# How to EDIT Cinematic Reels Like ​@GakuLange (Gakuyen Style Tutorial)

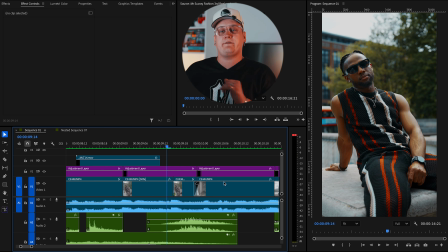So now here is where we come to simplicity of editing but the complexion of filming, if that makes any sense.
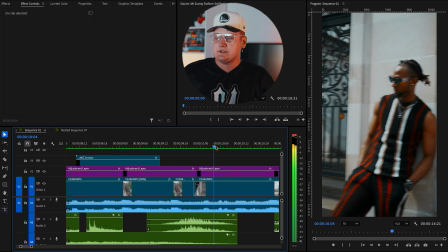Is what I'm trying to say is these transitions that you see here from one place
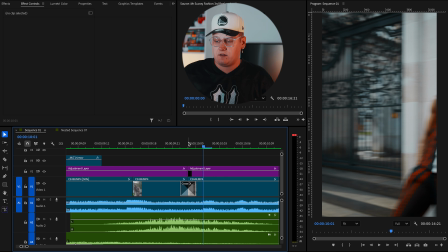to another is literally just a cross dissolve of literally just 2 frames.
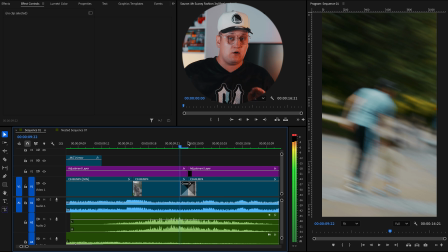That's all there is. There are 2 frames that dissolves in between the shots, but what really sells this transition is your camera movement. So as I explained in the video of how to film Gakuyen style reels, when you film the subject, you whip it to the right, and then the next shot you start from whipping from the right to the to reveal the subject, and then just cross dissolve those 2 clips, and it's literally magic. There's nothing else you need to do, and the transition looks extremely cool.
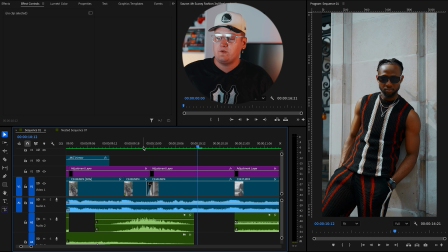It looks very complicated, which actually isn't. So yeah, so we move from one location to another, simple cross dissolve, whip transition.
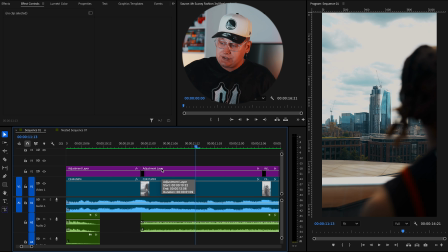Then we have some city shots from the subject's back.
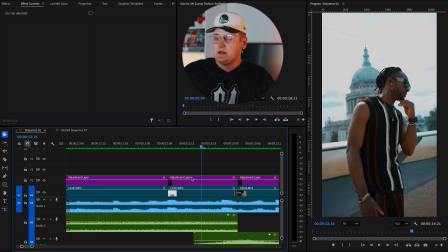It's a very simple shot, nothing to explain here. And another cross dissolve transition.
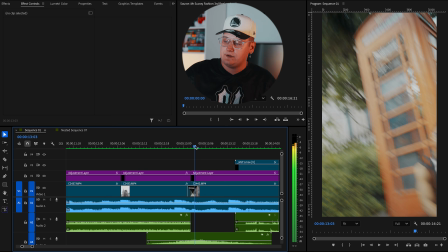So as you can see, the camera goes down and then reveals the subject.
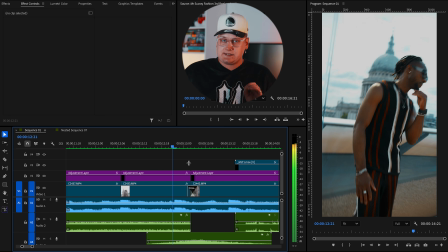So I think this is, yeah, this is 3 frames. Now this is a very important way, because why this transition works is, so if this is the camera, yeah, I'm panning it down and I'm doing like an S movement. So I'm doing something like this. So this is the movement that I filmed it in. And now when I started the next shot where I knew that I want to transition from this shot, I did a movement of like an end of the letter S, which then basically gives you a full rotation, or whatever you want to call this thing. When you film these transitions, you have to make sure that your movements are exactly the same. The way you ended the last shot has to be the way you start your next shot, with exact precision.
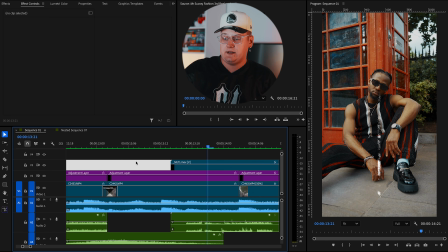And that's why this effect again works so well. And it's only 3 frames in dissolve transition.
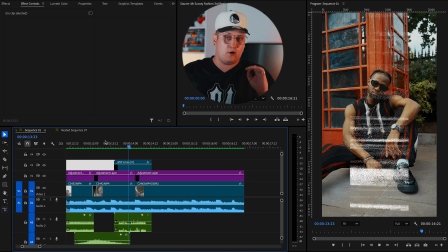And we have a very last overlay, which is again old TV type overlay.
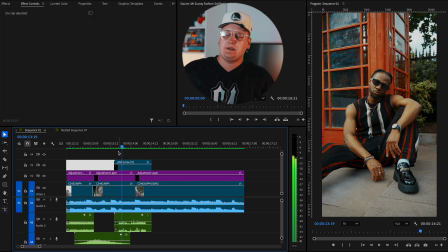I just wanted to use it here. There's no hidden meaning behind. I wanted to end the last shot with some kind of an effect, so I didn't want to leave the last cut the last cut unedited. So I just put like a transition, the overlay that just worked with the whole theme of the video.
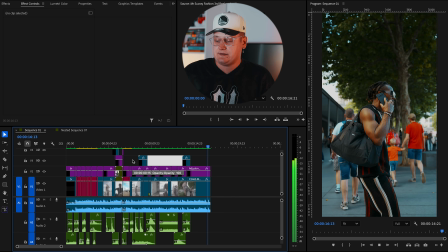And yeah, that's literally it. That is literally it.
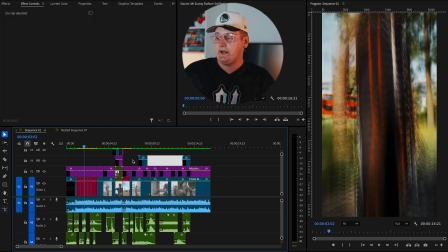That's how you've edited this video. Now, talking about the sound design, how I sound design my videos is basically I start with whooshes. So I fill all the whooshes that's gonna be needed in the edit. So you have whooshes, in between these transitions.
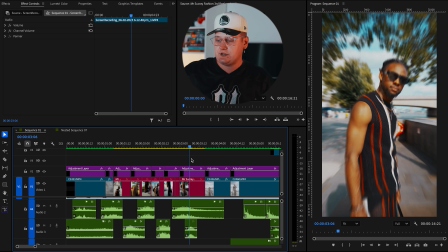Then you have a whoosh here, as you can see, this one here,
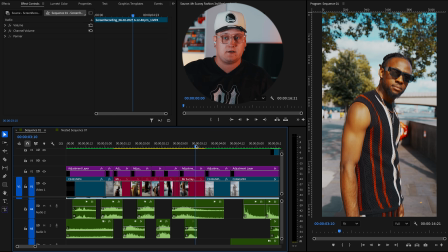which is like a small zoom in effect that I did.
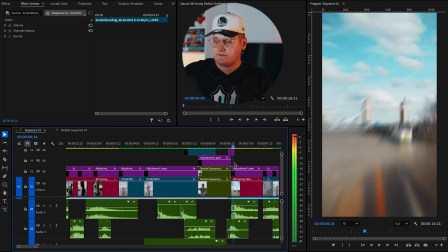Then we have some more whooshes right here.
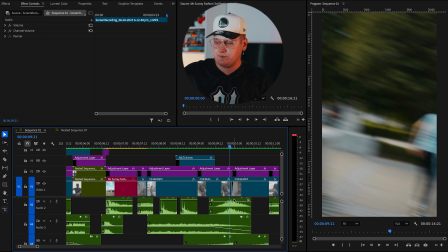We have more whooshes in between these dissolve transitions.
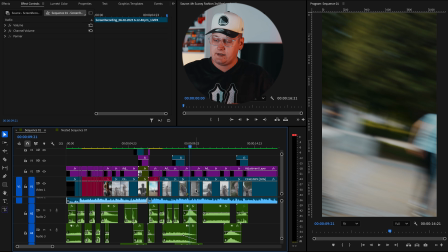So I put all the whooshes into the video, then I go back to the video and I start thinking what else can be put.
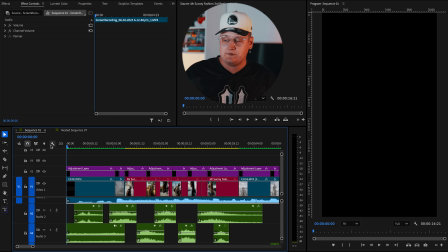So for example, the next sound effect that I would put in this video would be him opening the bag.
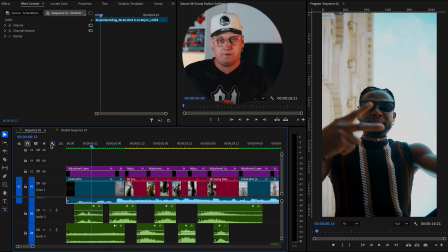So I need some kind of a rattling sound that kind of represents bag opening.
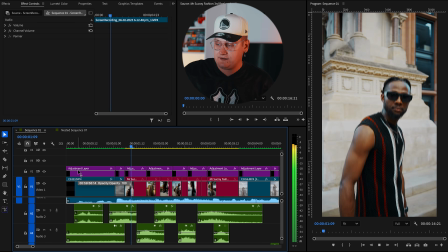So I've put that in. Then we have him walking.
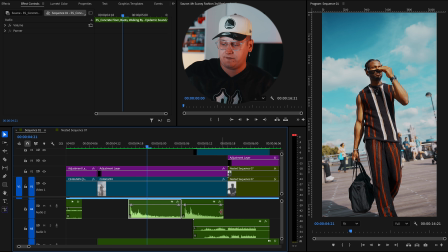So I put two-step sound effects matching with when he steps onto the floor.
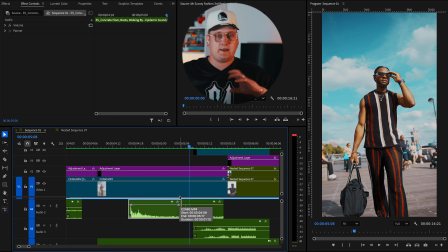So again, gives you a little bit of like the ambience of the surrounding sounds.
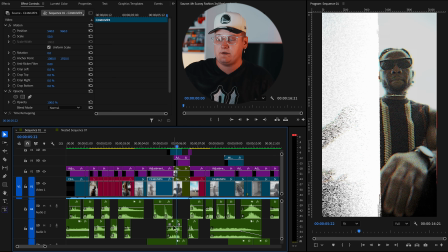Obviously, we have the overlays that have their own sound effects. So these overlays come with sound effects. I didn't worry about finding sound effects that match the overlays. Then we have the stomp.